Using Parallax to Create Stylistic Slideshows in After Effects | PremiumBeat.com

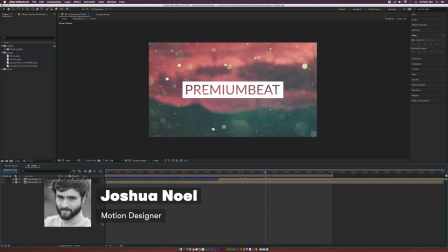0s
Hey, how's everyone doing today? This is Josh Noel from PremiumBeat, and in this After Effects tutorial, we're going to create a parallax photo slide.
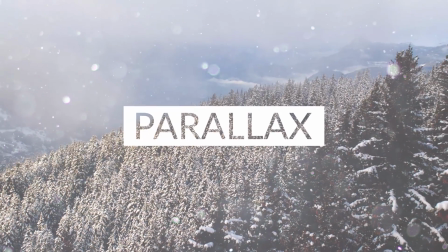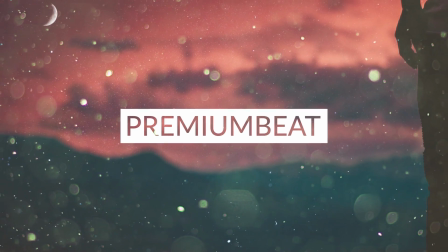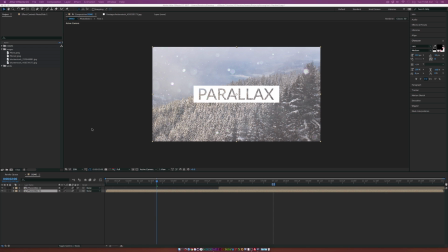19s
And here we are inside of After Effects. Before we begin, remember you can download these project files so you can follow along step by step and you can have the project files that we'll be using.
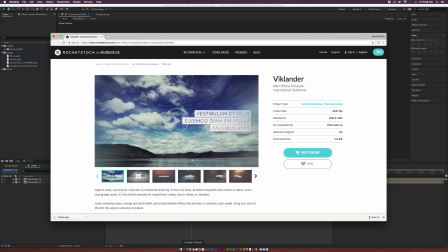28s
And if you're in a time crunch, you can also check out some templates on rocketstock.com like this one, where it's this nice parallax photo slide that's going to be pretty much exactly what we're doing here.
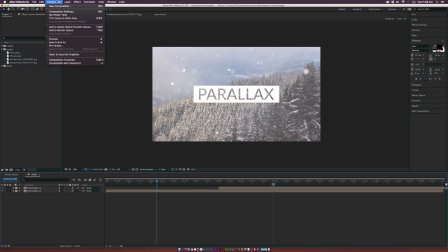37s
So let's go ahead and create a new composition by going up to Composition, New Composition, and we'll just call this one Tutorial Main. And I'm using 1920 by 1080, 23.976 frames per second. And we'll just stick with a duration of 15 seconds.
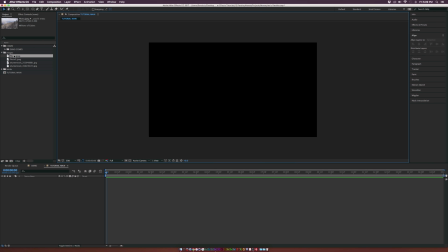52s
We'll click OK. So the first thing we're going to do is bring in a photo. I have this nice landscape photo.
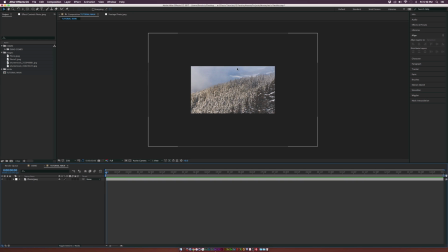57s
Let's drag this right into our timeline. So if you scroll out here, you'll see that the image is bigger than our composition, which is good. We want to be able to have a large image to do this effect on. And what we're going to do is we're going to go up to Layer, New Camera.
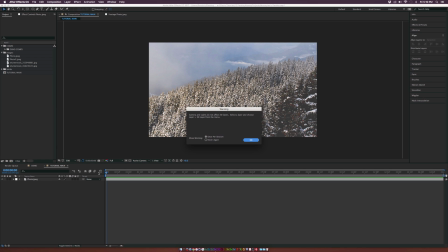72s
And I'm using the 50 millimeter preset and we'll click OK. And that's okay. Let's go ahead and make this layer a 3D layer. And let's hit P on our keyboard for position for the camera. Let's add a keyframe for the camera here. Let's go to like the end of our animation. Let's say 6 seconds here. And let's go to the top and let's grab the track Z camera tool.
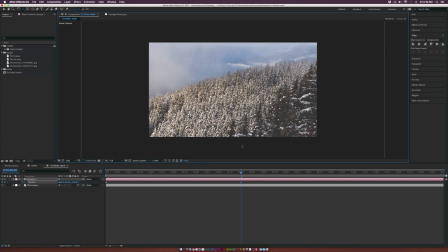90s
And let's just kind of click in here and kind of scroll this back a little bit. So now we're gonna have this nice dolly out effect. And we're gonna create some a little bit of movement. And let's go to like maybe 1 second, maybe a second and a half. And let's just kind of really bring some of this image into full perspective here.
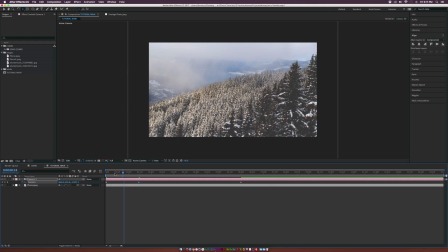108s
So we can kind of have like this quick dolly out animation and then it slows down and it'll continue to just subtly dolly out. And let's kind of utilize most of the frame here. There we go. And let's do ourselves a favor by making these last two keyframes ease keyframes by hitting F9 on our keyboard.
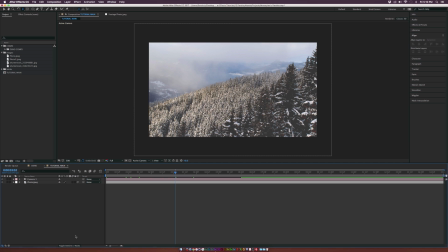128s
So now we want to start creating some depth and bringing in some other elements to make this look a little bit more three-dimensional.
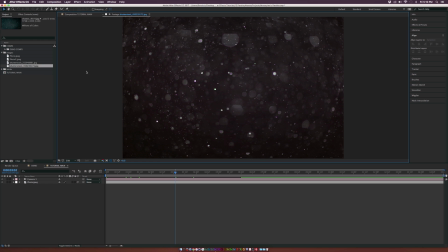133s
So I have some lens dust elements here, which we'll be using. It'll kind of create some like textures and, you know, make it three-dimensional.
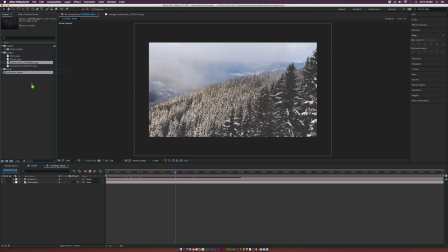140s
So let's go back into our composition here and let's bring in our first texture. And remember, you can download these project files in the description of the video.
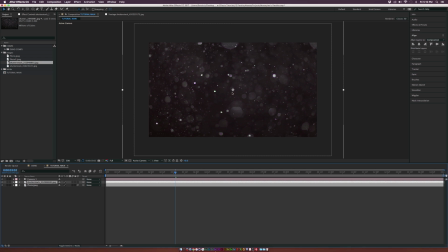147s
So just keep that in mind that you can get your hands on these textures. So our image is in here. And what we need to do is make this layer a 3D layer. And we need to toggle switches and modes until we see the blending modes and we need to set this to screen.
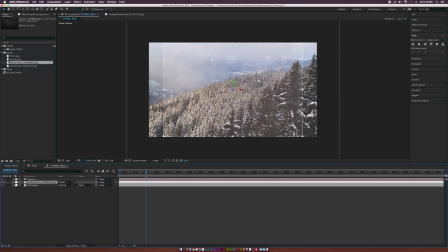160s
And as you see, we can see through the darkness of the texture and we have these nice lens dust elements on here. Now the issue is this image is now smaller than our composition, which is not what we want. So we're gonna do a little bit of scaling to make this work out great and a little bit of moving around the position.
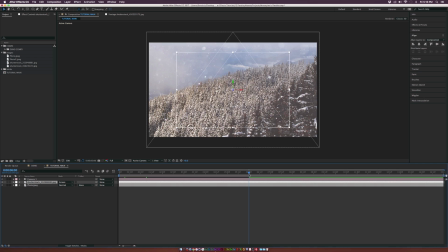176s
So let's go to the end of our animation here at 6 seconds and let's add a keyframe for scale. And let's just scale this up to the exact, you know, size of our composition here. So we'll do like 150%. And we'll go to the beginning of our timeline here and we'll just kind of shrink this down to like maybe 105%.
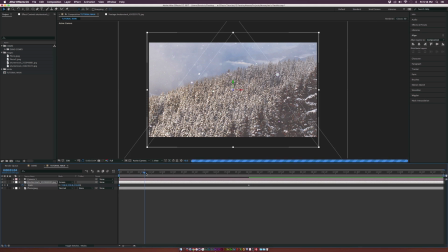194s
So now we scroll through here, we'll see that maybe the image is cutting it a little bit close here. So just go back to that original keyframe and just move it back up if you see that happening. So maybe we'll do like a 118% or something. So we'll just come through here, scroll through here, make sure everything is looking good.
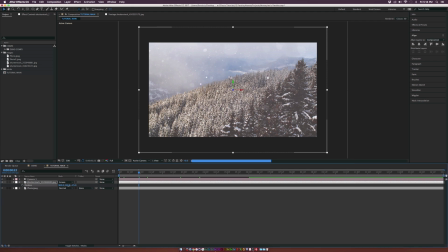211s
So we got a little bit of movement and let's hit P on our keyboard for position and let's go ahead and bring the Z position into the negative value, maybe like negative 200. So it's going to be a little bit off the background a little bit and it's going to have a little bit of a three-dimensional look. And what we're going to do is also alt-click the stopwatch and type in wiggle,
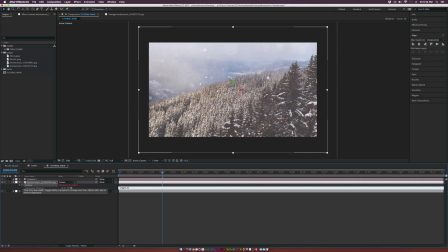228s
open parenthesis, 0.5 comma 20, close parenthesis. And I'll zoom in real fast.
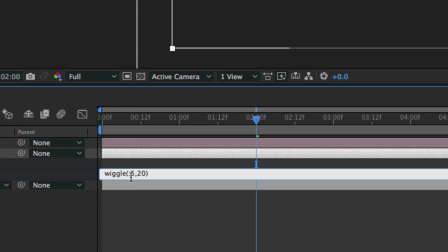234s
So wiggle, open parenthesis, 0.5 comma 20, close parenthesis.
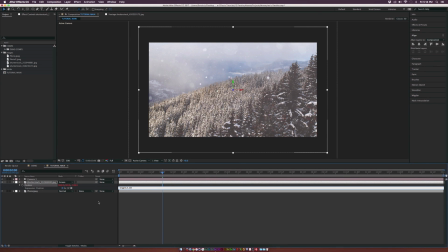239s
And remember to alt-click the stopwatch to type that expression in there and click off it when you're done.